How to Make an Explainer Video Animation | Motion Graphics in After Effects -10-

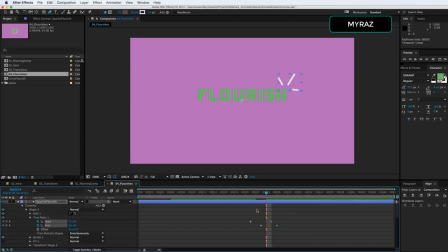(4:10)
And basically what we're looking for when we do these is that the end gets a little more chance to go on and off. So let's have
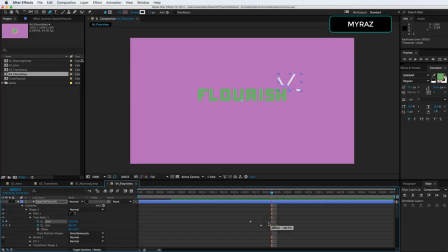now we have our first sparkle ray of the sparkle, okay? We could easy ease this if we wanted.
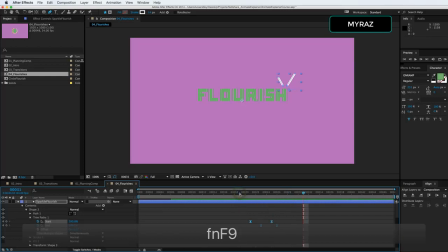(4:41)
It's not going to do a lot because there's not many frames in between them. So there's not that big of a difference. And let's just make sure that all of these are maybe a little smaller to contrast with the other thickness around. So the nice thing about this, we can copy these and paste them in the other shapes.
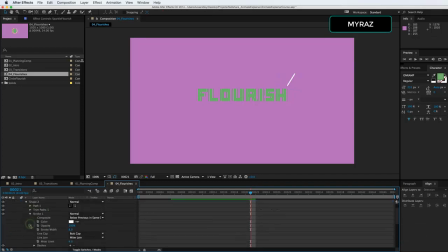(5:05)
I need to make sure to remember to make these round caps as well. So now we have the same animation for all three.
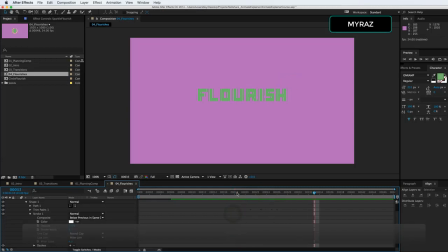(5:25)
And we could totally leave it like that. That's fine, but I think it's a little more interesting when in animation when things don't all happen at the same time, okay? Let's see which one. This is the one on the bottom. This is the one on the left.
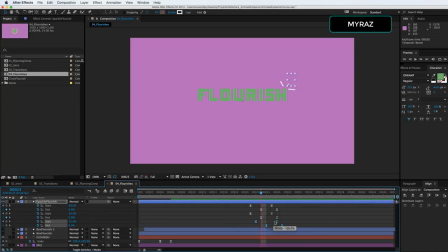(5:41)
And so let's have this one kind of last a little longer, the one in the middle. Let's offset this. So now if they're not happening all at the same time,
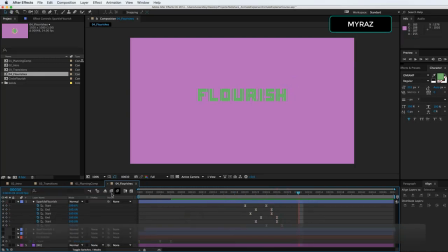(6:02)
you know, it's a little more interesting. So the great thing about this, same as the last time, we can duplicate this layer out, especially since we have all of the shapes in one shape layer, as we've done.
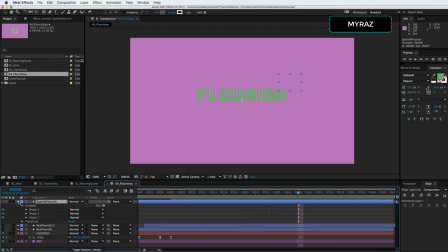(6:17)
That's kind of almost like pre-composing it within a layer. So we don't really have to pre-compose this because it's just one layer. And we haven't done anything to the transform attributes of the actual layer itself. So all these are clean and ready to be animated if we wanted to.
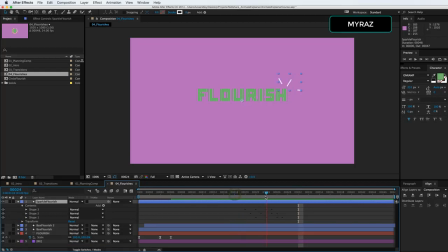(6:31)
Another thing to note is we might want to move the anchor point of this. If we were to animate it, we'd want it closer to the center point of that. So we can click the pan behind tool and get it over there. That way, if, for example, let's duplicate this and put it on the other side as well.
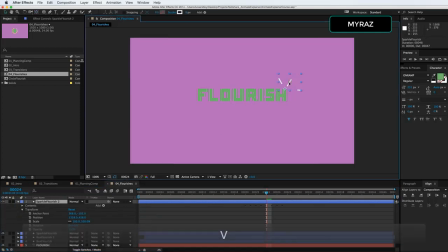(6:50)
And if we're going to do that, we're going to want to rotate it, because if we move it over here, say we want it on the bottom left corner, that doesn't really work. And now that we move the anchor point around, it's easy to just use the rotate, and now it rotates from that anchor point.
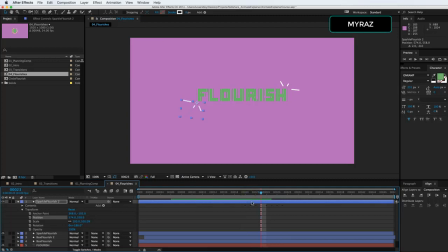(7:04)
And again, you know, this is all happening at the same time, so let's offset one keyframe just to make it a little more interesting. Maybe two. So that is a sparkle flourish. Now that we have that, we can copy and paste it in other compositions.
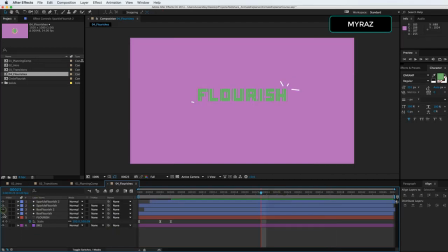(7:23)
We can use it throughout the explainer video, and it'll just help add some visual interest throughout the entire project. So instead of just having text pop on and then just stay there, these flourishes add quite a bit more interest to just having text pop on.
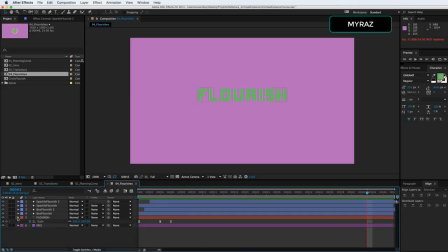(7:43)
Okay, and one final tip that I like to do every once in a while is add a null, and I'll call it global, because I'm going to parent everything but the background to it.
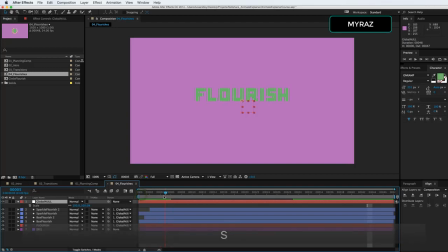(7:57)
And this global null is kind of an interesting way to keep things moving. We could animate the scale and position if we wanted, and just keep things kind of moving throughout the entire thing.
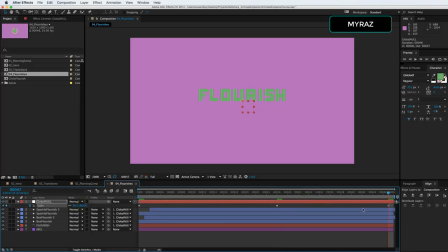(8:12)
Let's scale this back down. And then I'll use easy ease here.